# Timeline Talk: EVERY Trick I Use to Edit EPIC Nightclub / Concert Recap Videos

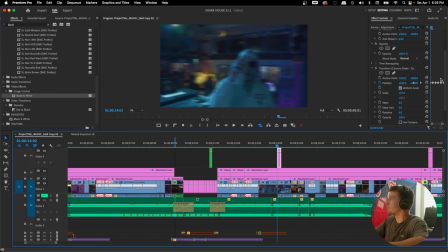After that shot right here, we see a little shake. It's basically just playing around with motion blur and the actual transform tools. But yeah, I think it's a great way to add some emphasis into your video, keep it interesting.
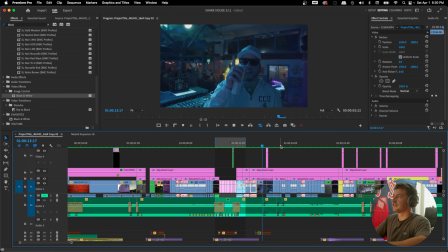I mean, it looks so clean. After that, you can hear that the drop is coming. There's a lot of anticipation. We start editing faster. Pop, pop, pop, pop, pop. Going to the beat again. Woo! Yeah, let me explain that quick.
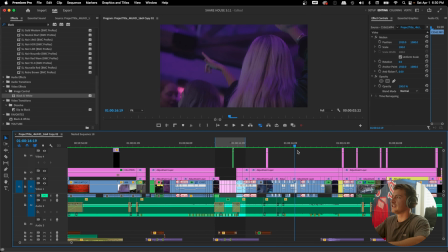All throughout here, making sure to include all kinds of different shot varieties so we're not just in the crowd, different angles around the club, keeping it interesting.
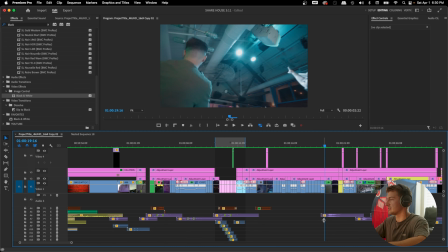We also hear a whoosh right here, but we'll get into sound design a lot later. This one just sounds so good.
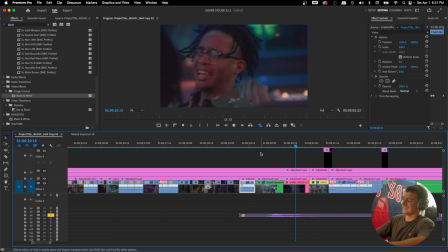We're moving the camera fast, so we should hear this too. Yeah, that just sounds clean. That's also in the sound pack that I've been talking about.
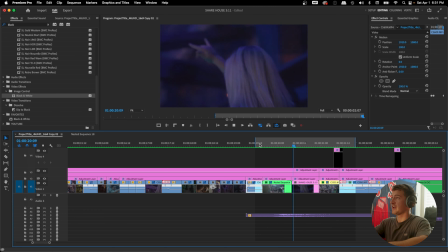And then we've also got that crazy zoom in effect right there. I basically did that in After Effects.
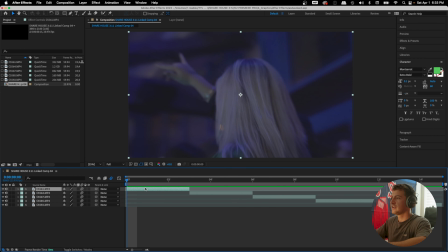Let's actually check out how I did it. I don't know After Effects well, so what I really did is I just found 5 clips and I made them each 3 frames long. So as you can see, 1, 2, 3. I scaled them inside Premiere Pro because I don't know how to do it in After Effects.
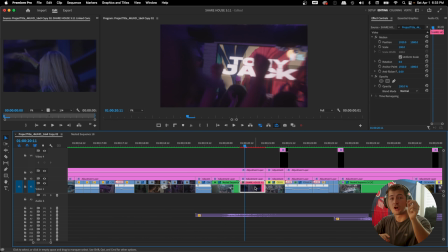It's already nested, so unfortunately you can't see it, but I set the keyframes from 100 and then I put it at the end of the 3 frames to 200. So it's scaling inwards, and then I did that for another 4 clips. So I made sure that they were all 100 to 200, and then I applied that same keyframe to every single thing.
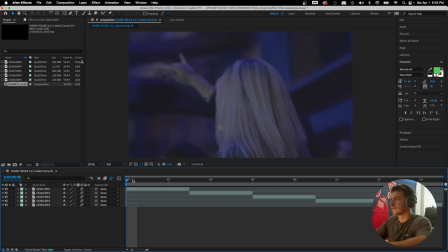And what I really did to sell the effect was add motion blur to every single clip, and that's just going to make it feel so much more cohesive.
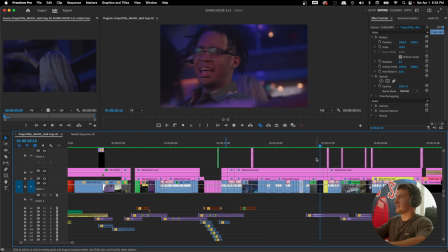When you're done with that, you get this right here. I think it looks sick. Sometimes I add a black and white filter on it too, but it's always great to do right before the drop.
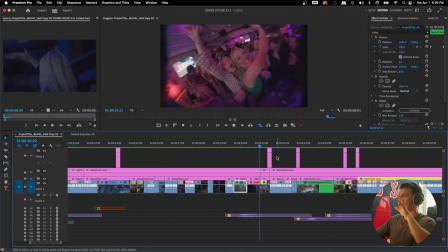Speaking of the drop, let's get into that. I absolutely love the drop on this edit. This is where you want to save your most energetic and fun shots and crazy camera movements, because you gotta go crazy with this part.
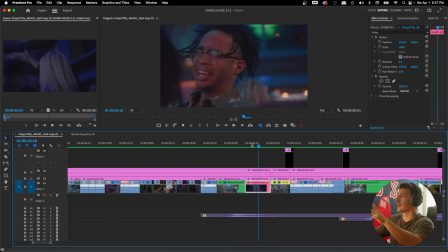Adding to that zoom effect right here, if we check it out frame by frame, obviously we're zooming in.
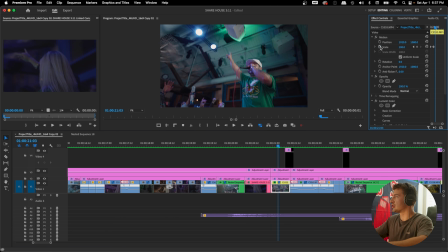So for the next clip, this is honestly a really static shot. If we remove the keyframes, there's not much going on here.
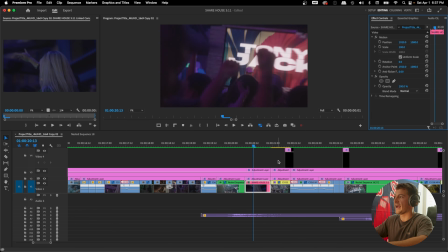It's just very still, which doesn't match the super fast-paced zoom in that we had.
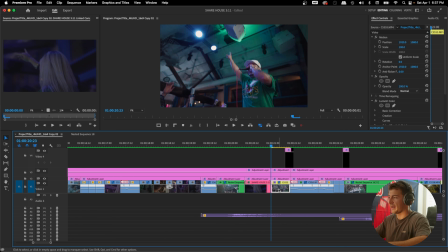What I did again is something that is really great for edits and takes your edits to another level is playing around with the scale properties. So since we zoomed in here, I start zoomed in and I scale outwards.
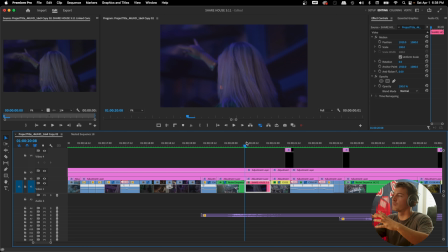Really makes it feel like those clips belong together, which is something we'll get into more with speed ramping, really making the clips feel like they connect together.
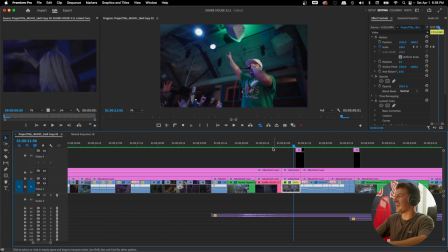This was like a start of introducing the speed ramping and all of that. Because I guess this is like sort of a speed ramp in a way. It feels like you're going crazy fast. That really sells the effect, doesn't make the transition so jarring too. Let's check that out all together. Scale back out. Now we see a bunch of speed ramp clips. My absolute favorite thing to do, speed ramping. So I always get a bunch of questions about this actually, and in order to do speed ramping, you're gonna need to be shooting in at least 60 frames per second. 120 works as well. Since I was doing it within my edit, I film at 60 frames per second in 4K on the Sony a7S III.
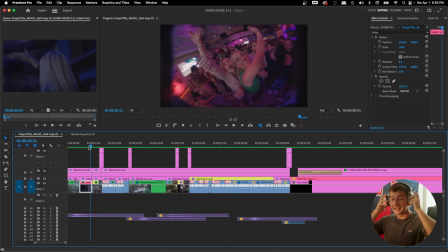Speed ramping is my absolute favorite technique just because it adds flow to your video.
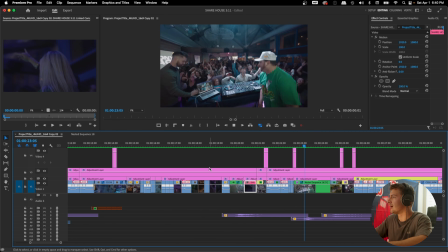It just, like I said before, makes the shots connect so well. You go fast to slow to fast into the next clip.
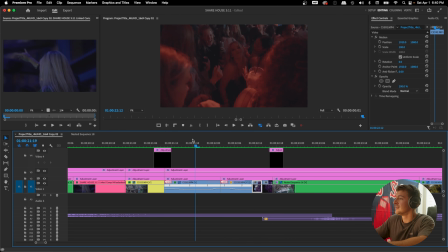You slow back down. I mean, this right here is great. The head movement going from the left to the right, and then everybody going right. It just all blends together so well. And if you just put them together normally without the speed ramping, it wouldn't blend so well.
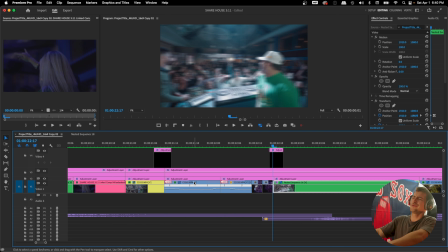But if we check it out one more time like this, woo, it looks clean.
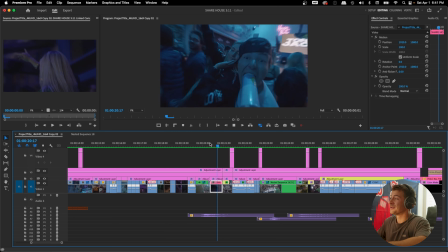And the drop is fun. We're having a blast with it, but it's also important to not make it too repetitive.
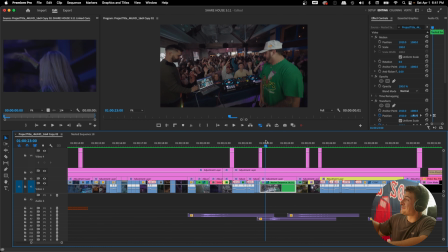So we switch it up right here. Then we get right back into it. But we also do a speed ramp and a little transform effect to just make it an insane clip. I knew when I was first editing that I wanted to save this clip for this exact moment right here.
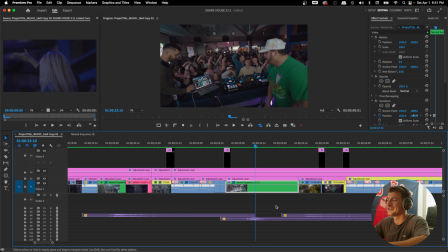And I don't always get that feeling, but with this one, I knew it was like the best clip of the entire night. So crazy fast camera movements. Now let's slow it down.